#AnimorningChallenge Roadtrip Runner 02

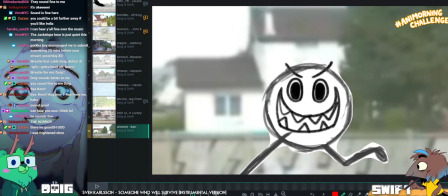[30:22]
This is really good. 20 minutes. Wow. Nice job.
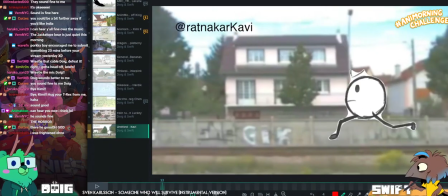[30:30]
Yeah, that's a nice satisfying run you've got there. Like, I like the squash and stretch you have as well.
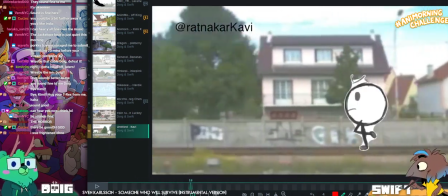[30:37]
You could get more squash and stretch in there. Oh, look.
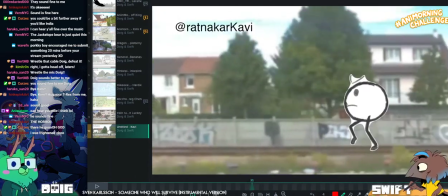[30:43]
Yeah, you have a little bit of squash sometimes, it feels, because you have the eye close on the down,
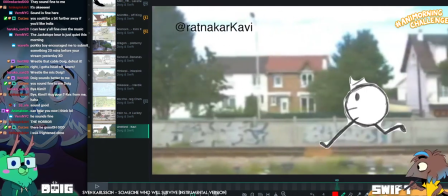[30:49]
which is nice to add a bit of variety to the cycle.
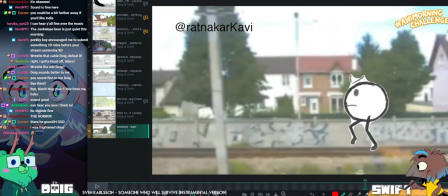[30:53]
But I think you could squash the body a little bit more than you do on the other ones.
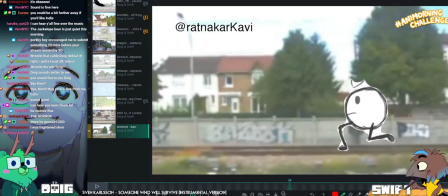[31:01]
So let me have a look. Yeah.
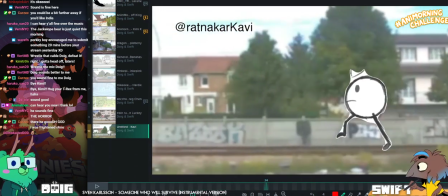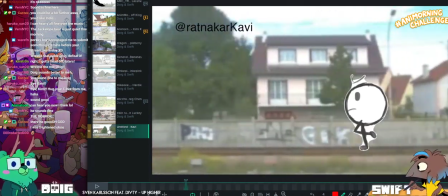[31:13]
I like with the kind of auto matting, it looks like they're wearing some sort of like cling filmed suit.
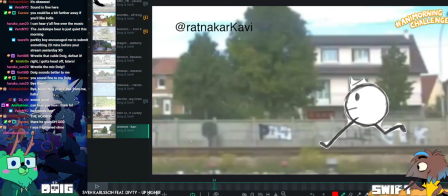[31:20]
Oh yeah, it does. Automat's amazing, man. Automat saves my life.
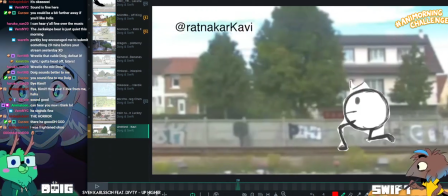[31:27]
Yeah, you might be gaining a little bit of mass in this squish here.
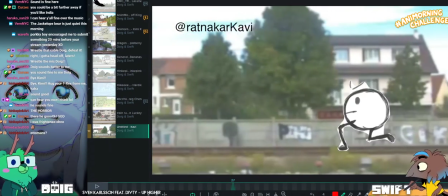[31:35]
So you might want to be just try and be aware of that.
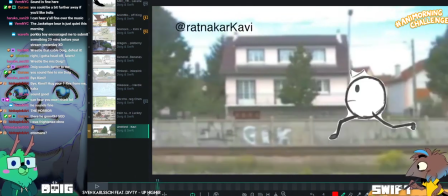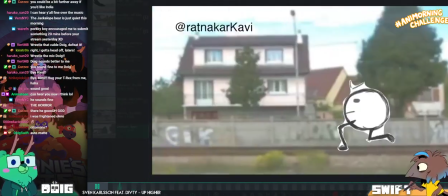[31:47]
Let's see.
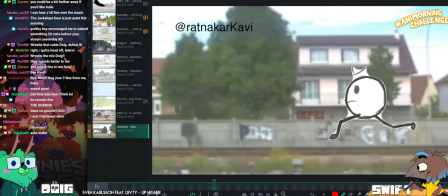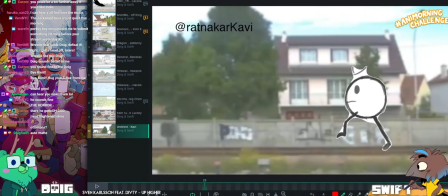[31:53]
I think if you kept the
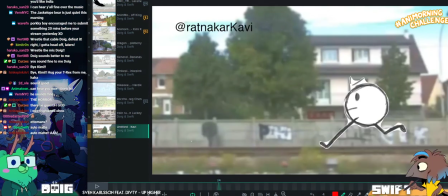[31:56]
contact position a little bit higher too, you could create like a really nice sense of them springing into the air.
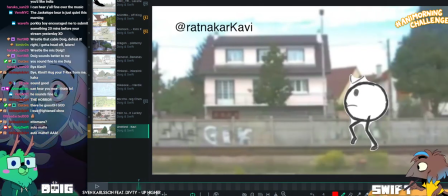[32:05]
Let's have a look. Let me do a little doodle.
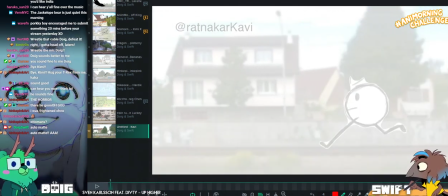[32:12]
Yeah. Because I kind of want them to go higher up, you know.
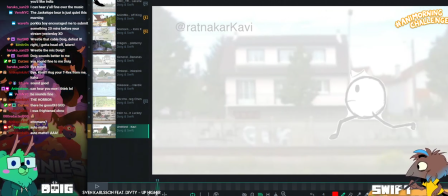[32:20]
Oh, there we go. So the height position here
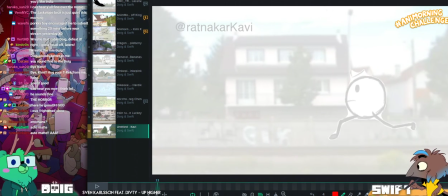[32:27]
is the same height as the position where they launch off the ground. I think I'd like that to be higher, like when I'm watching it, so it really feels like they're launching off.
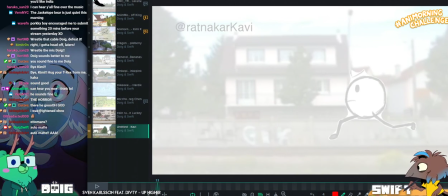[32:41]
At the minute, the run feels a little bit more laid back because they're not really pushing off the ground too much.
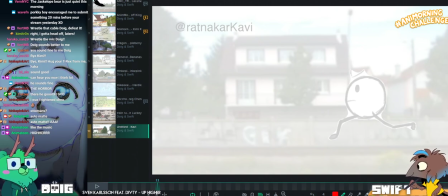[32:52]
So maybe try pushing them up into the air a little bit here.
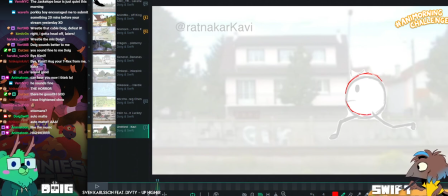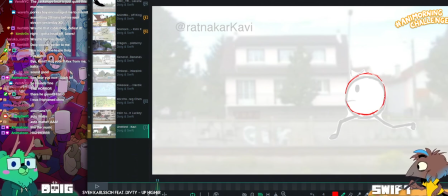[33:07]
Yippee doop doop doop. So that this isn't even with the previous frame.
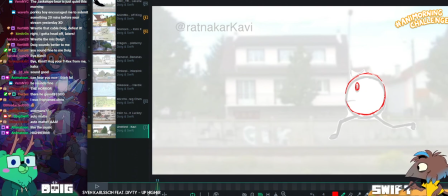[33:15]
Yeah.
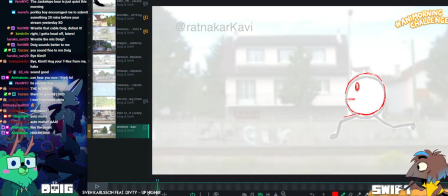[33:19]
I just leave it like the same.
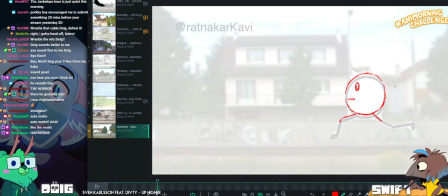Push upwards.
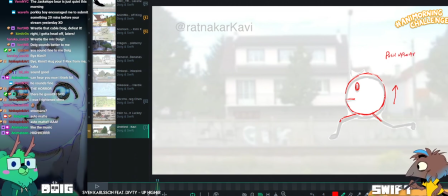When legs leave floor.
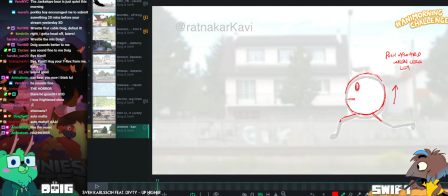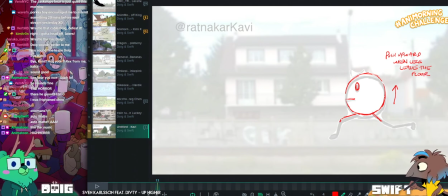I like the music. Hiya! Yeah, exactly.
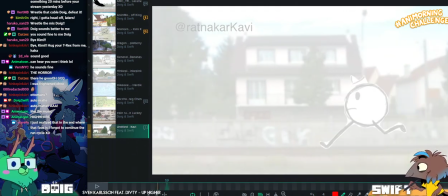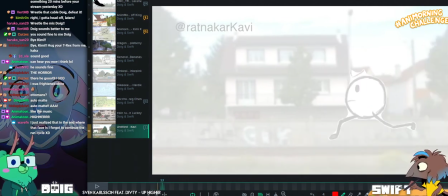[34:02]
And then, let's see, hold that drawing.
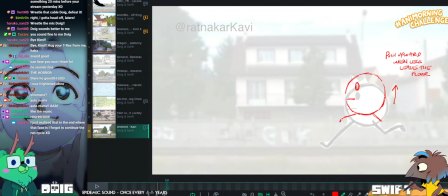[34:08]
And then this contact, I think you can keep. What? Add sketch. Oh, new sketch is what I want.
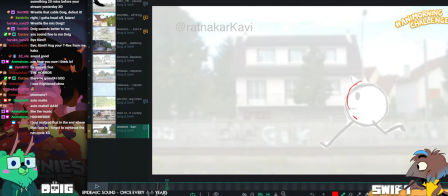[34:21]
And then I think you can have them stay up a little bit here.
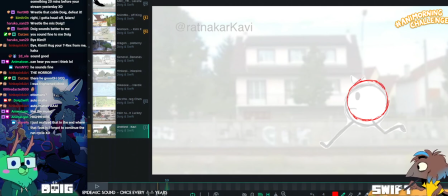[34:32]
Again, apologies for my chicken scratch. You know, you could even give them a little bit of a stretch here as they come down.
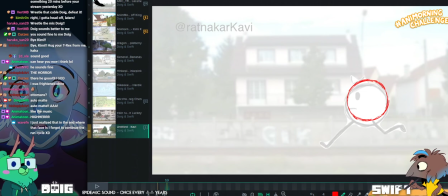[34:41]
Maybe it'll be a bit too much because then it'll be sitting directly next to the weight position, I think, which will probably be your squash. Yeah, they're not falling to that far.
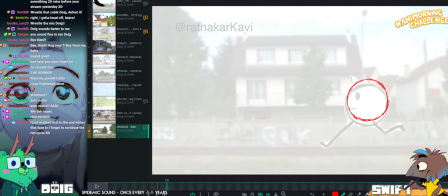[34:52]
Just, I'm so tempted to make everything so squashy and stretchy all the time.
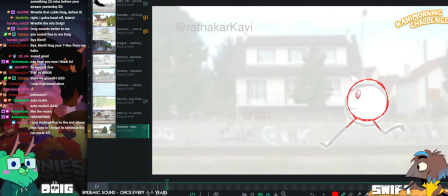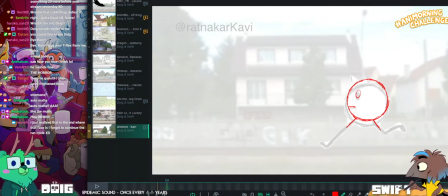[35:05]
You know what would be really nice as well?
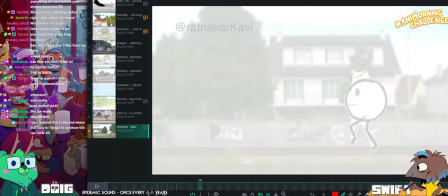[35:10]
What?
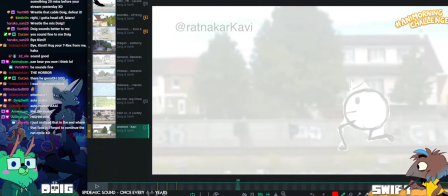[35:14]
If you added a little bit of rotation Oh yeah. to the head.
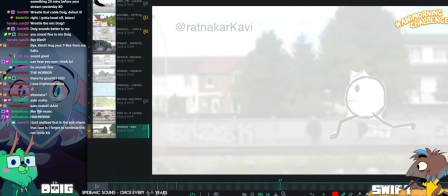[35:19]
So you could either drag the head or, you could lead with the head so they're looking where they're going to go before they do it.
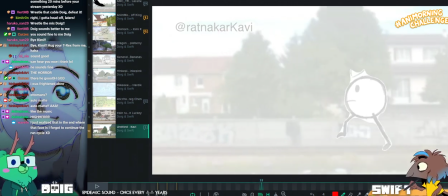[35:26]
And you could also add sideways rotation on depending on which leg is pushing backwards and forwards.
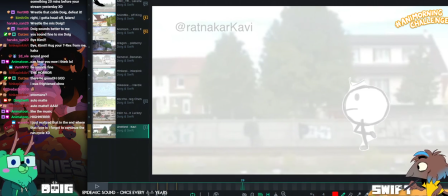[35:35]
And just have those facial features sort of like go less and more in profile.
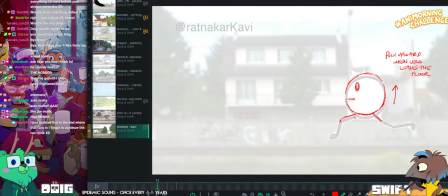[35:41]
Yeah, that would add a lot of finesse to it. So, for example,
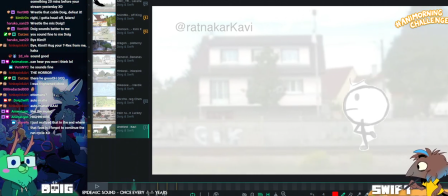[35:48]
here we have squash, and then they're about to take off here. You could start rotating that head down a little bit.
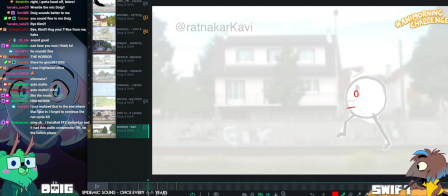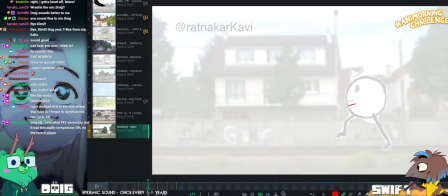[36:06]
I thought so. What is it?
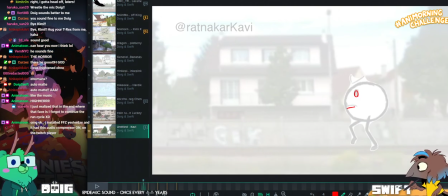[36:11]
Hab was like, oh my god, okay, I installed FFC yesterday and it had this audio compressor on the Twitch player.
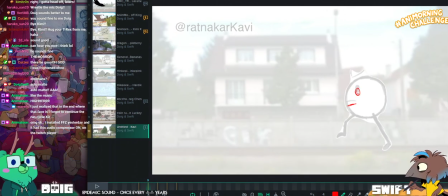[36:18]
Yes. What's FFZ? Frankenface something. Oh, weird. Why would it have that?
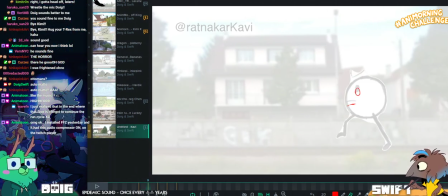[36:28]
That's so weird. Yeah, so it adds an audio compressor onto Twitch streams that you're watching, and it can like balance the audio a bit much,
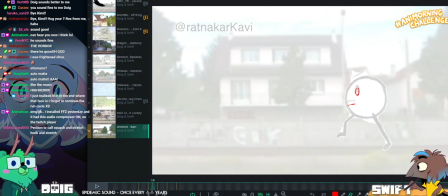[36:37]
but it was probably noticing that my music was way low and being like,
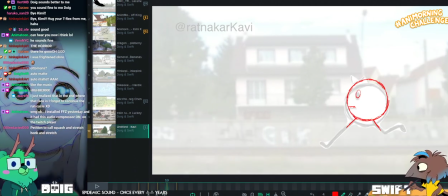[36:42]
push that up, push voice down. You don't need to hear the people, you just need to hear the music.
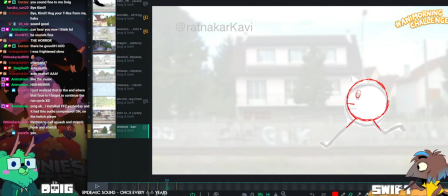[36:49]
Petition to call squash and stretch honk and stretch. Honk! Honk and squish.
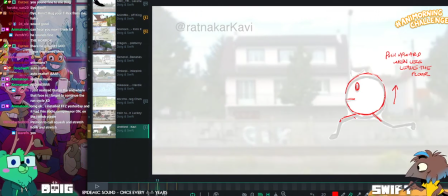[36:59]
Have a little bit of rotation. There.
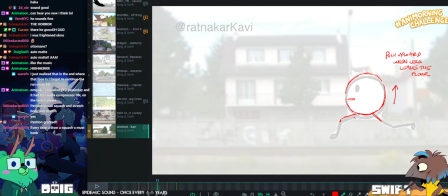[37:05]
And then this would just need to be more like that.
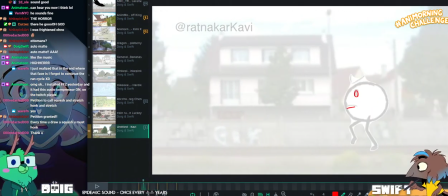[37:13]
So it's a bit messy, but you get a little bit of drag then with the face.
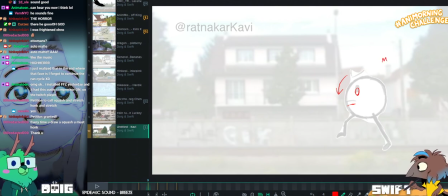[37:23]
What is the word you usually say for like a pig noise? Oink It oinks, yeah.
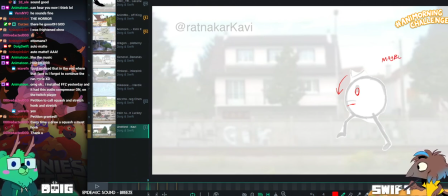[37:30]
That was it. or snort. Oink. I like the word honk better.
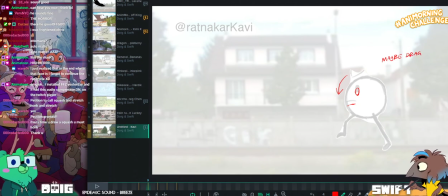[37:37]
Honk! That's what geese do. Maybe drag the face.
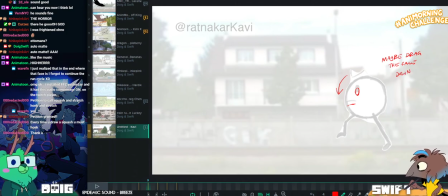[37:46]
Down a bit here. Add some rotation.
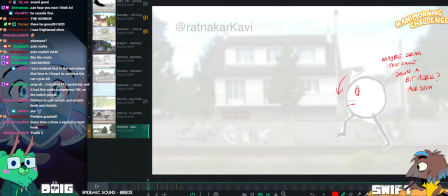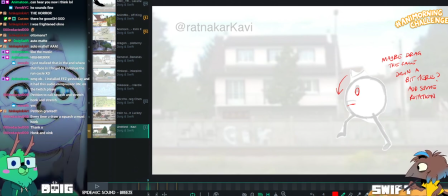[37:59]
So we're not just staring straight forward every single frame. I think that'll be nice.
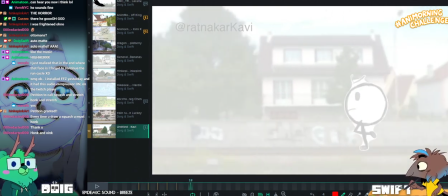[38:05]
Yeah, boy!
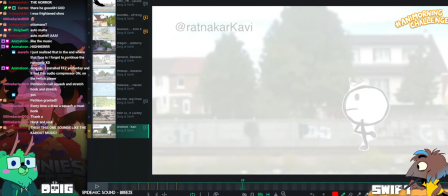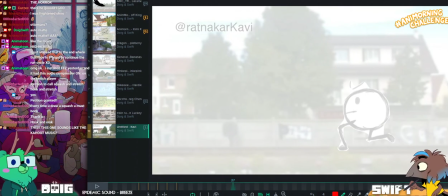[38:13]
The other thing to watch out about is just like to make sure the legs don't get don't change length too much.
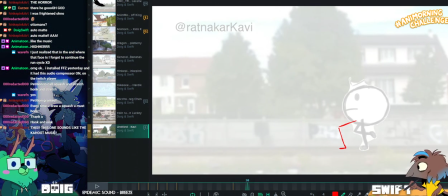[38:22]
Like you have this leg here, and then the next frame it's straight but much shorter.
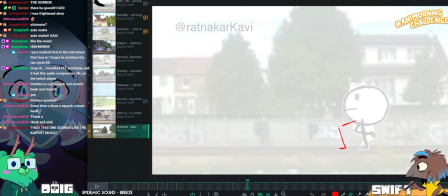[38:33]
So it's I didn't really notice because it's kind of cartoony.